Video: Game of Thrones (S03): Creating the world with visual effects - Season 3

They have a lot of real-world features that they employ if they sense, any danger. What our supervisor, Joe Bauer, did for season 3 was come up with some ideas based on nature,
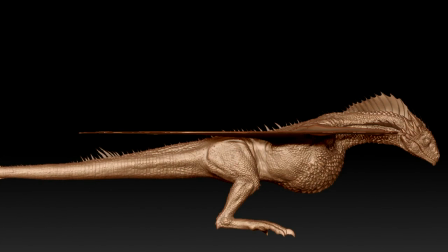[4:20]
where you look at an animal and imagine what kind of threatening posture it might have. We look at Komodo dragons. We look at really every lizard-like reptilian thing on the planet. So everything we do is based on reality. You look at an animal and imagine what kind of threatening posture it might have.
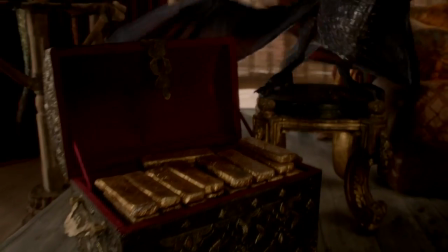[4:41]
And so you'll see in the dragons for season 3, they have a real developed threat pose.
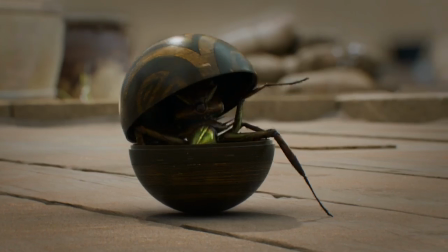[4:53]
This season we have a manticore, which is sort of a scorpion-like creature that threatens Danny at the dock in Astaport. This little girl appears who just seems like a little girl playing, and she has a little ball.
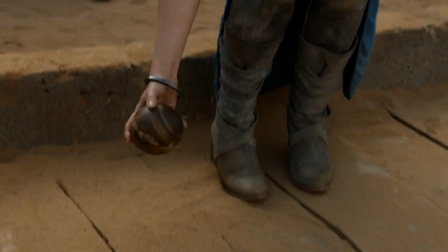[5:07]
She rolls it for Daenerys. Daenerys picks it up. And suddenly this cowled figure comes in and knocks the ball out of her hand. You think, what the hell's going on?
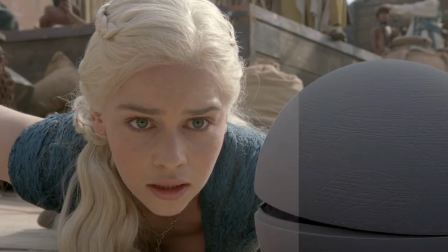[5:14]
When it opens up, this deadly creature shows itself. And so that'll be a completely CG creation. And it was designed mostly by the art department.
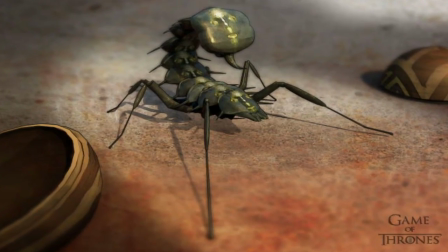[5:27]
So they took my 3D model,
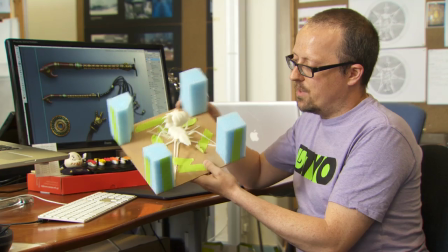[5:30]
sent that, just emailed it to America, and this is called stereolithography, and it cuts out the exact form of our 3D model.
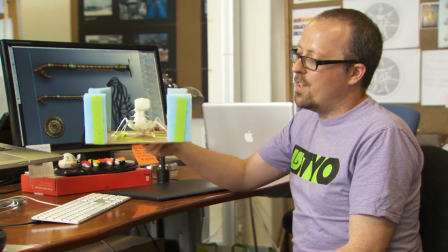[5:38]
So this will be painted up so all parties concerned know what this thing's going to look like.
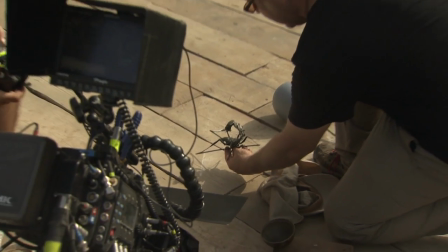[5:42]
We used it on set as the eye line and also as lighting reference when we were shooting the practical stuff, and then the vendor built it out, and we did the same photo research that we did with the dragons, looking at beetles, bugs, anything that has sort of an exoskeleton,
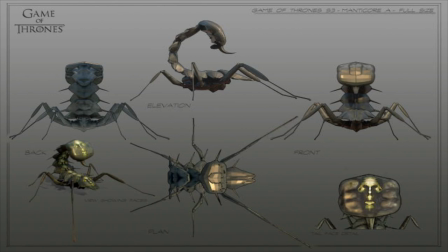[6:00]
and settled on a June bug predominantly, because the way the light sheens and the iridescent quality of it, because it's supposed to be from magic,
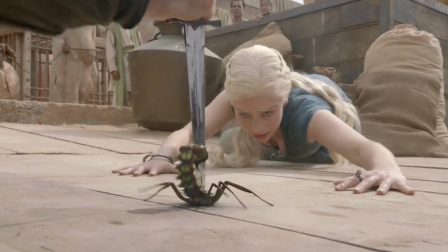[6:08]
the reason it exists. So it should have a familiar but also an otherworldly quality. One of the interesting creative challenges of season 3 was to put together what does it look like when a White Walker dies,
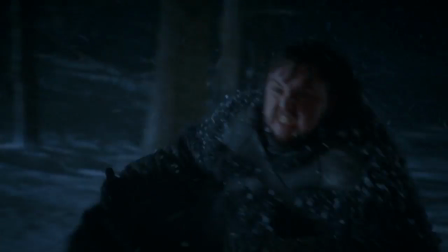[6:23]
when Sam stabs the White Walker with dragon glass. And one of the ideas was that he would instantly freeze over, and that frost would travel across the front of his body,
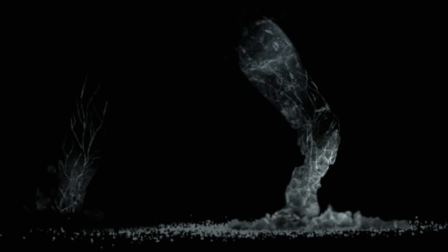[6:35]
emanating from where he gets stabbed, and that would reveal that he is ice.
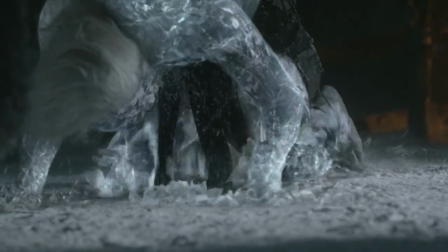[6:40]
And once he becomes fully frozen, that he would then break up into ice chunks that would drop off him and
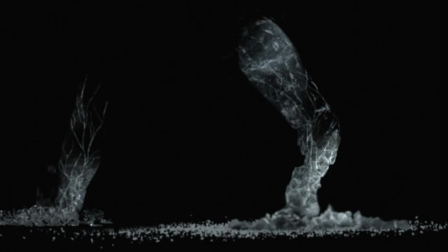[6:49]
ultimately turn into frost and dust that would blow away in this gust of wind that would be brought in with him.
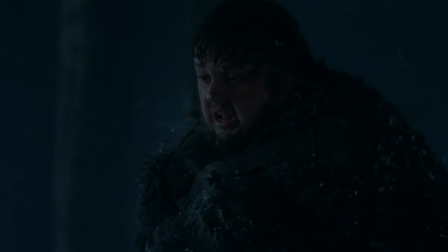[7:03]
Visual effects are very important to Game of Thrones, and visual effects fall into two categories. I think most of the viewers understand the dragons, the direwolves, some of the more spectacular things that we do with visual effects.
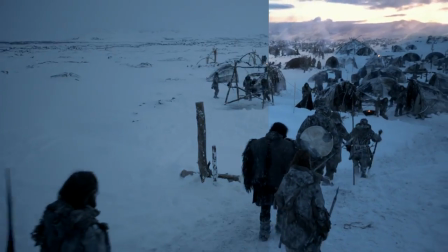[7:15]
But also what visual effects does time and time again is to add scope to the show in much more subtle ways. There's a lot of times where we do have massive sets, but they're not as massive as they look.
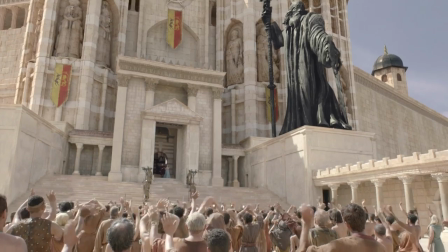[7:27]
And a lot of sets after 20 feet or so, they'll end, and then we take over everything from there.
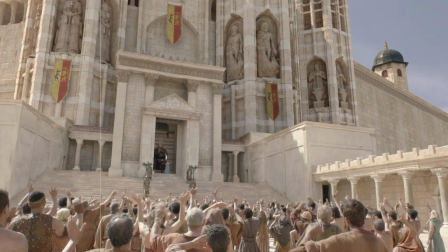[7:32]
We want to show the scope and scale of the show, and we do that with visual effects, and those are the most seamless effects throughout the show.
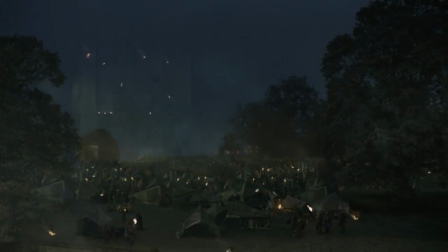[7:41]
The creative process of coming up with a castle is to really start
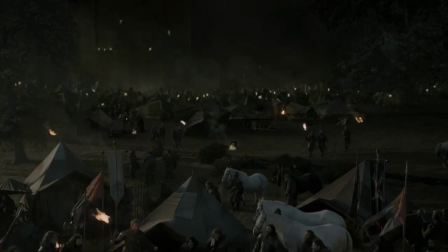[7:45]
with what is the location and what is the feeling we're supposed to get when we see it.
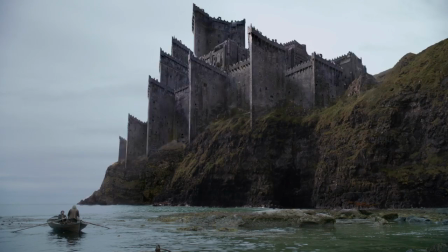[7:50]
Just like we did with Dragonstone, like we did with the Red Keep, like we did with Harrenhal.
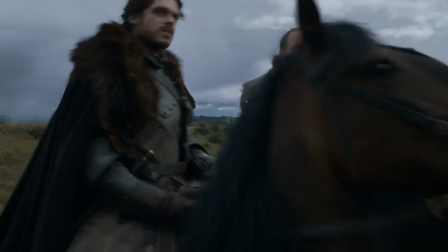[7:55]
The first episode, we meet Robb Stark and Roose Bolton and Robb's entire army coming to Harrenhal.
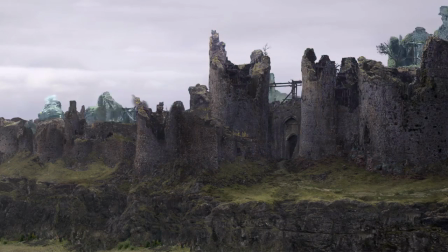[8:02]
And Harrenhal has a great history. It's really old, as so many things are in Game of Thrones, but it's the only structure that was destroyed by dragons. So we researched volcanic activity and saw how rock melts.